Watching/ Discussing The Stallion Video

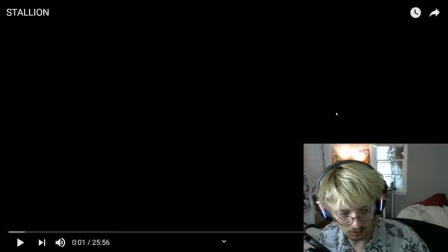[0:00]
Hi guys, I've had some people message me about the new Strobeck video that has just come out called Stallion. I have watched it and I have a few things that to say, I suppose.
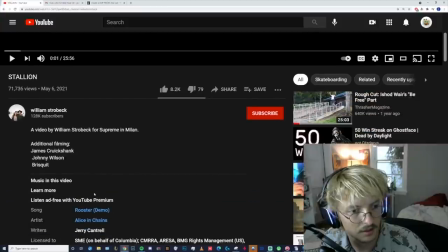[0:13]
This whole video takes place in Milan in Italy. I think I have a couple of things that sort of stuck out to me.
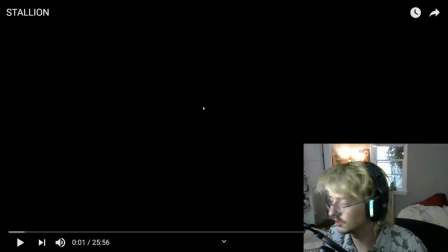[0:20]
Pretty good Supreme montage, I will say. There's some nice tricks in here.
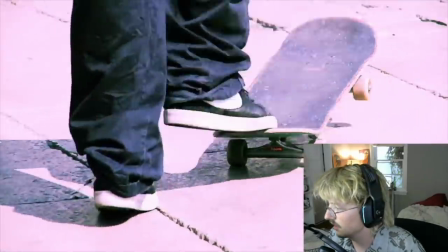[0:27]
One of the things that I think
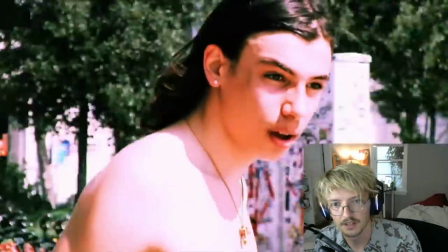[0:32]
I find to be a little weird about Strobeck videos is the weirdest thing in this video, I think, is this intro
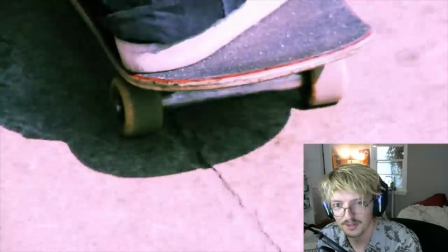[0:42]
where he's kind of filming this dude like he's Strobeck's boyfriend and they're on vacation,
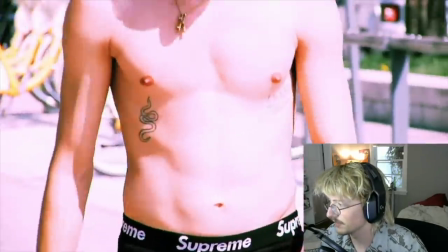[0:50]
and this is just like some kind of B-roll with his shirt off.
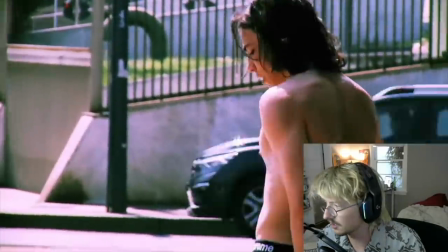[0:57]
I'm not trying to hate on it or anything, but there is something very homoerotic about
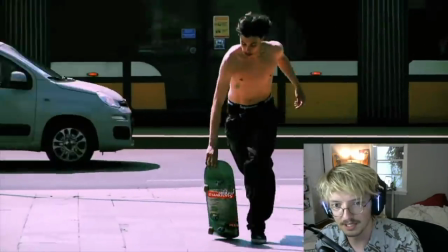[1:03]
a lot of the way that Strobeck chooses to document certain dudes.
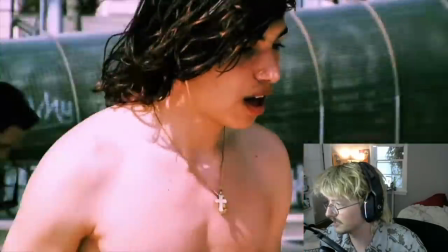[1:10]
And I don't think it really comes from a place like that. You see what I'm saying?
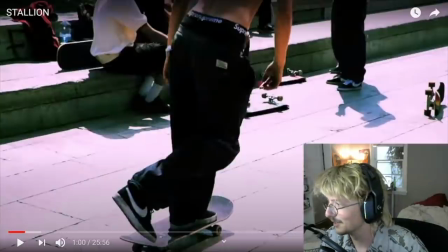[1:16]
It kind of sounds like he's on vacation and this is his like boyfriend and he's just filming him frolicking at the beach or something.
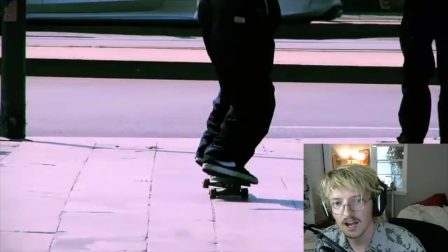[1:25]
But I don't think it's supposed to come off that way. I just think that he really likes skateboarding and
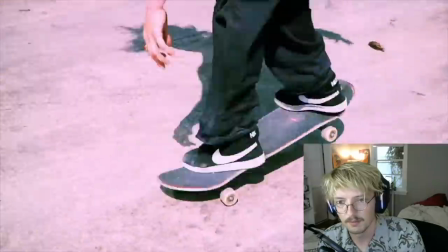[1:34]
has a specific, maybe, a fascination with each person that he films.
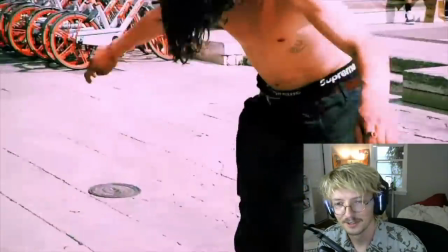[1:43]
And something about this guy, I think, has struck his interest in particular.
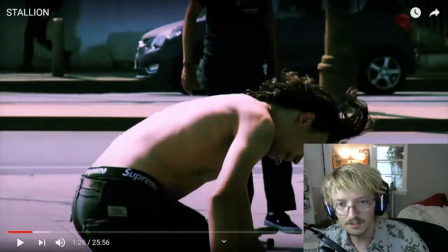[1:50]
Another thing that I kind of
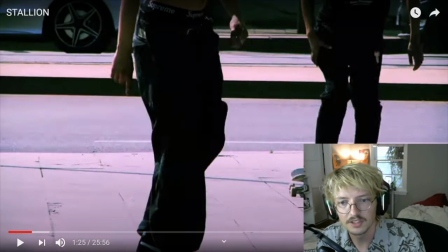[1:54]
notice about this is I feel like Strobeck's filming has gotten so formulaic.
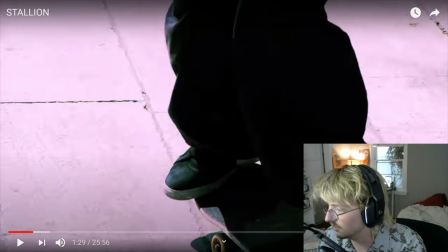[2:01]
It's getting in the way sometimes
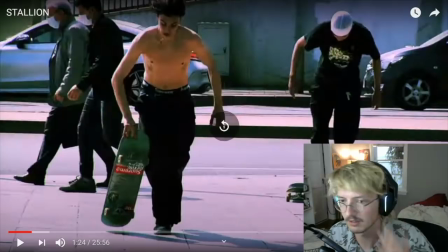[2:05]
when in like a freestyle situation like this where the camera ends up whipping around a lot because he doesn't know what's happening next.
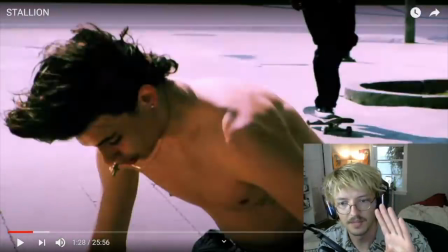[2:13]
So he wants to film the head, go back up, film the head again, but it turns out he's going to do another trick, so he goes back down.
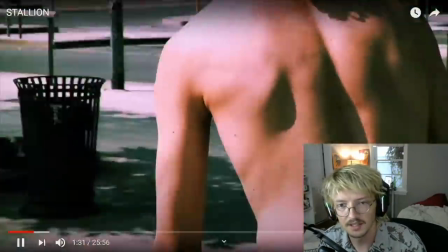[2:23]
And it's just like,
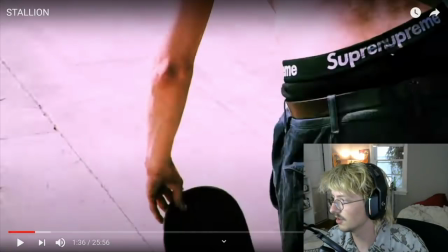[2:27]
when you start to notice it, like how he films every clip sort of the same way, I think it can wear on you a little bit.
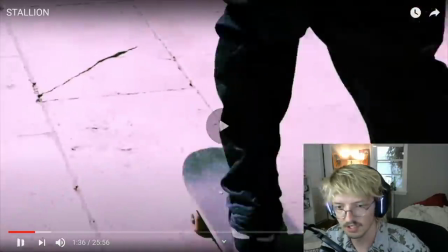[2:36]
And I think it's more evident in a little bit of a looser situation like this one than it is in most of the montage.
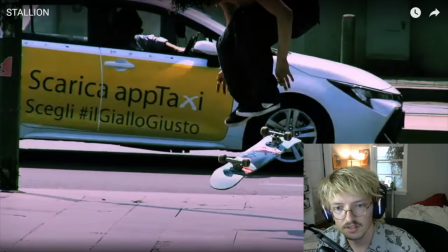[2:44]
But I think some of his, like there, do you know what I mean? It's a little bit,
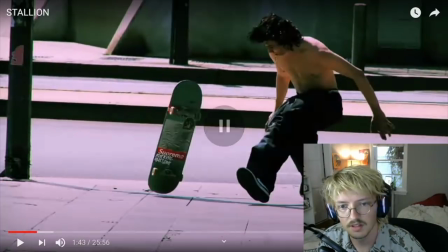[2:52]
it's just so predictable that I think at times it works against him.
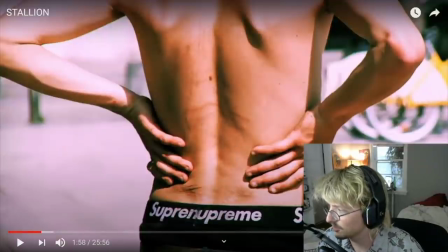[3:02]
Do you know what I'm saying about this sort of slightly homoerotic vibe going on?
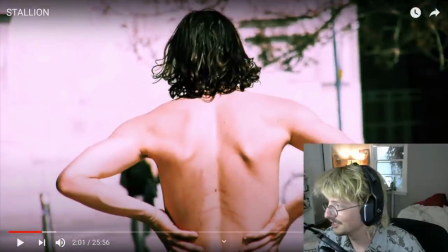[3:12]
Again, nothing wrong with that. Just an observation, that's all.
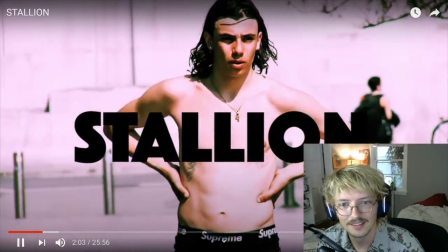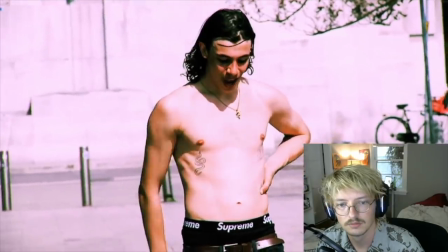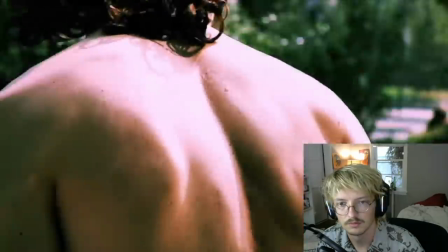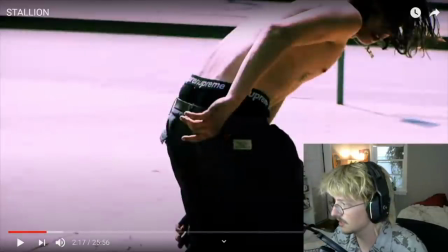[3:31]
But yeah, I think personally this style of sort of romanticizing the skateboarder, it doesn't resonate with me, I think, in the same way that it resonates with some other people. I think this has a very profound effect on younger skateboarders.
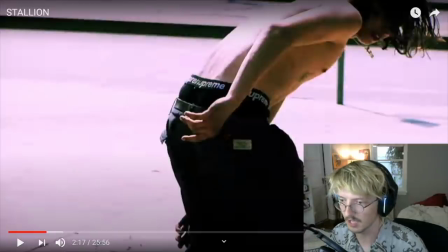[3:48]
The magic of like skateboarding and talented skateboarders is something to be enthralled in. And personally, I don't really have that sort of fascination with like these teenagers.
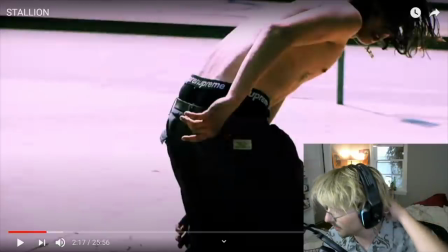[4:01]
I'm an adult, and so me watching these videos, I'm kind of more here for the skateboarding.